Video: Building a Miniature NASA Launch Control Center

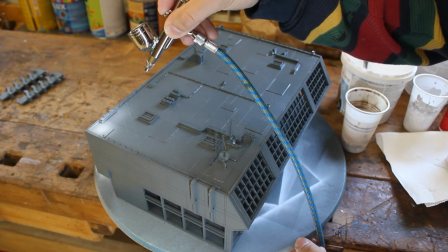434s
I'm using an airbrush and I just mix some white paint and I'm slowly spraying it all over the miniature because this building is basically white
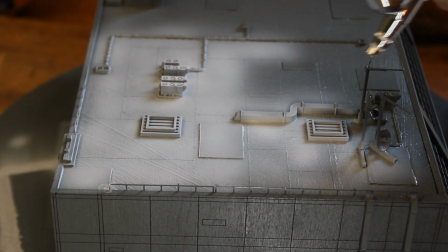442s
and you know in my opinion white is a problematic color because this is a building that is getting used every day and they're they are probably you know
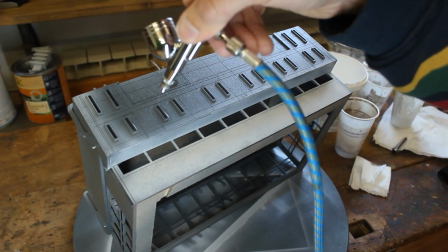449s
painting it on a regular basis they're taking care of this building it's not an old deserted building and when something is old and abandoned
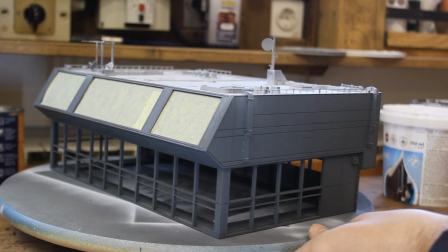457s
there's a lot of texture to it you can put out a rust a lot of stuff on it to make it look realistic but when something is so white
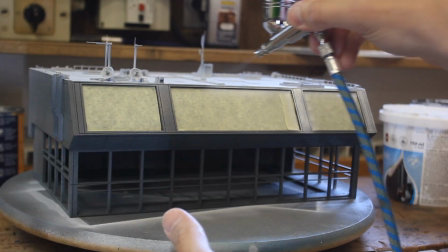465s
like this it's basically boring and it's hard to paint something like that so after I gave everything
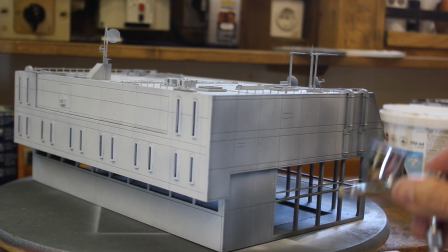470s
a simple coat of white I decided to do some paneling again but this time with paint
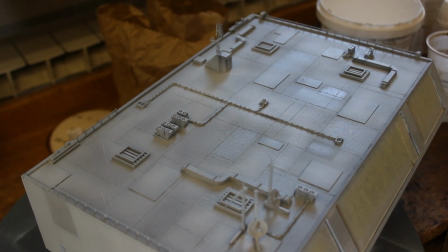477s
I cut a template from cardboard and just sprayed these square squares
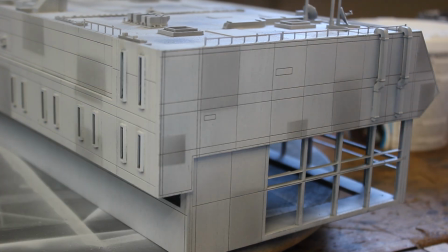484s
and I could somewhat regulate the opacity of
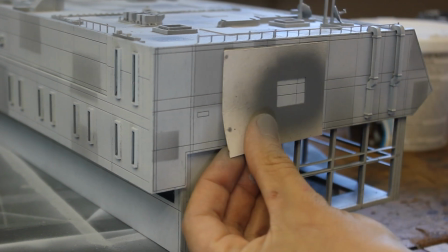489s
gray paint by the duration of spraying on each spot and
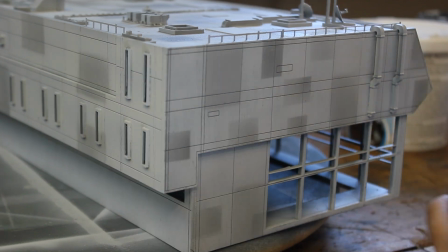494s
the distance of my airbrush from the subject yes very good
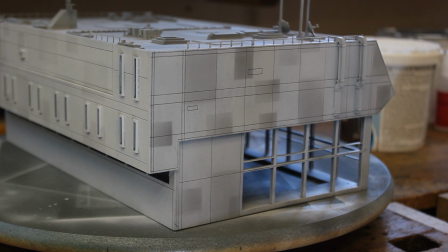498s
then I took a step back and I realized it looks stupid and
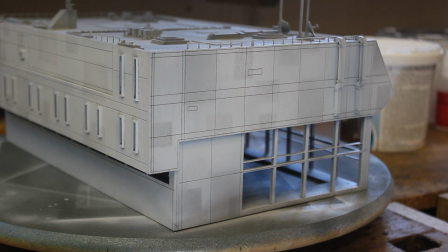503s
cartoony so I took the white paint again and toned it down a lot.
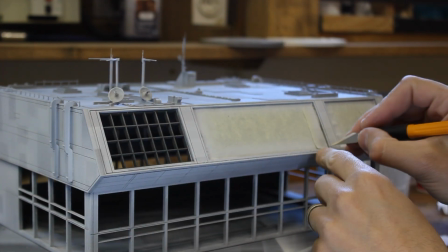509s
I removed the masking from the windows and revealed the primer
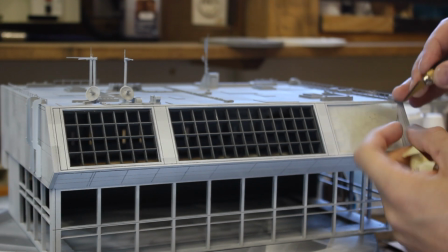514s
beneath but I'm not gonna bother with painting the windows because this looks pretty good.
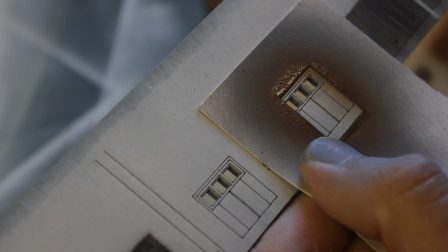519s
And then I decided to slap some paint on these garage doors.
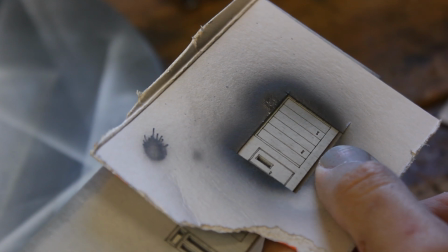523s
I'm almost always too lazy to mask things properly so I just used this cardboard template again and just moved it you know from corner to corner
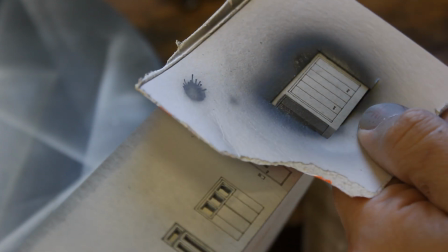531s
and then I waited for the first door to dry before I went to this ah no no I didn't I immediately went to the second one even
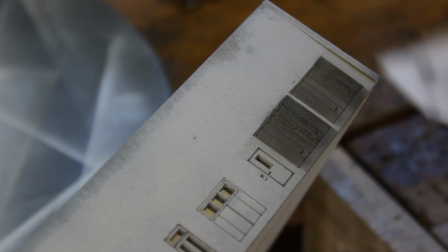539s
though I risked the possibility of smearing the paint all over the place well what can I say and
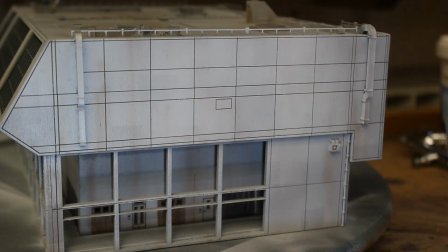547s
now it was time for dirtying up the building because even though they take care of it you
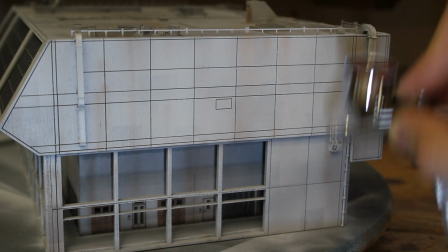551s
always gotta you know put some dirt on it just so it looks more realistic and especially you
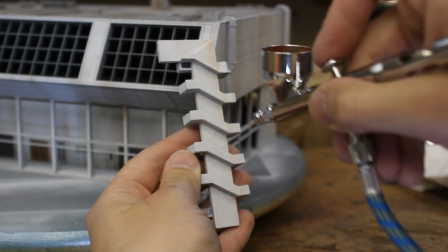556s
know for the for the films you should even over do to distressing because
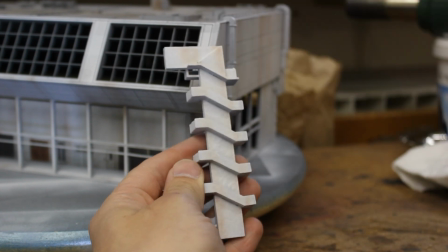561s
camera kind of loses you know some of the details at least that's what I've learned from my experience
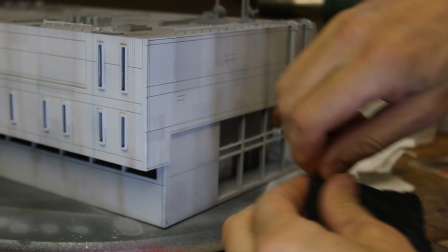566s
so yeah don't be afraid to dirty things up ah yes one of my favorite tricks for distressing things you take a
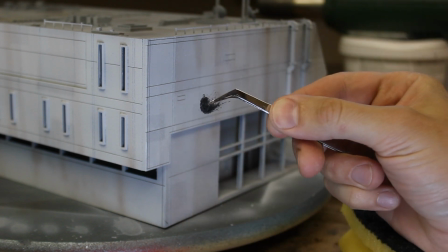574s
piece of the dishwashing sponge you dip it in brown paint and then you lightly touch the
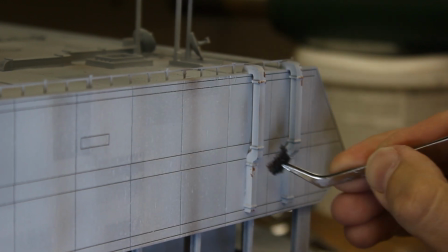580s
corners of your model to produce instant realistic rust.
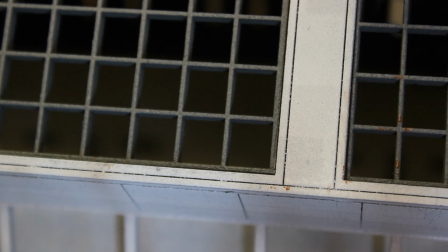587s
This, you know, this is what it's all about. All this priming and spray painting and stuff, that's like generic stuff.
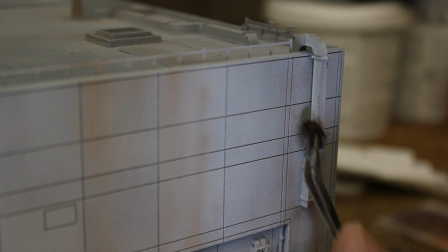594s
But this, this is where the magic happens. Of course, it might be the beer talking.
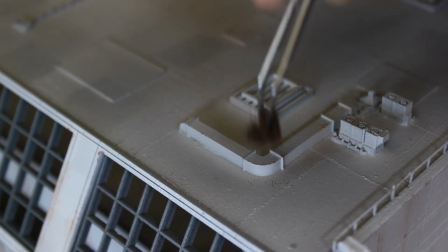600s
And we can't forget about the roof. We need to take great care when putting rust on air ducts.
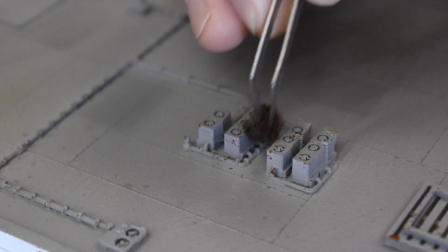606s
Because the roof is never going to be seen in the film.
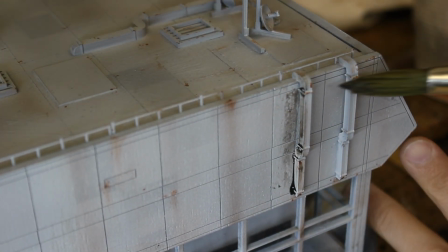611s
I mixed up some dark wash with the hope it will run into the corners and make them darker.
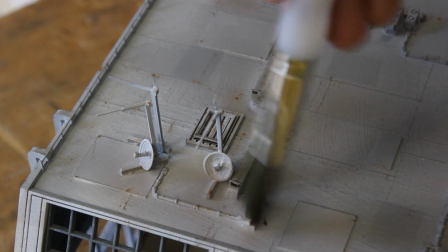618s
It more or less did what it was supposed to do.
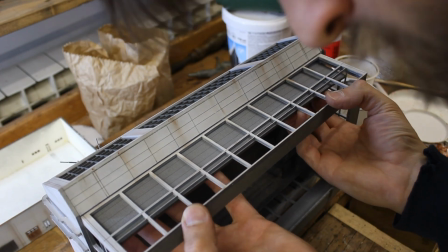621s
And then in the end it was time to glue these shutters or whatever they are.
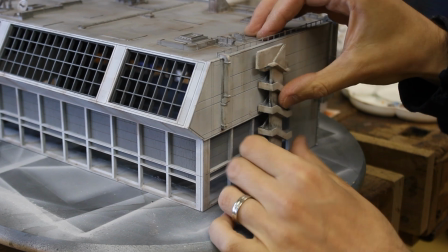627s
And of course the magical stairs. And with that the building was done.
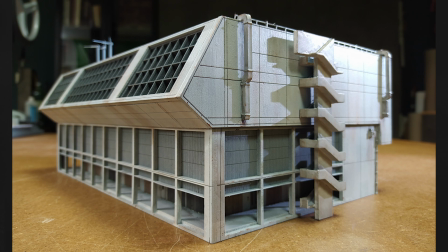632s
There is nothing more to say apart from thank you for listening to my ramblings.
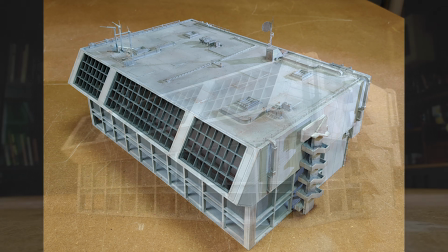638s
And I'm leaving you with a thought that this is just the first video of many that I will make about the production of miniatures for this film.
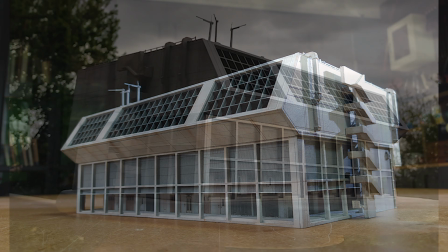647s
Please leave a comment.
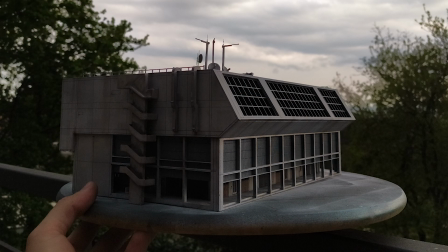649s
I heard it's good for some Algorithms or something and if you don't know what to write You can always say that I screwed up and made my building shorter than the original.
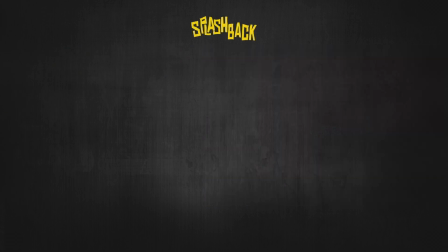658s
Thank you and good night Good night Good night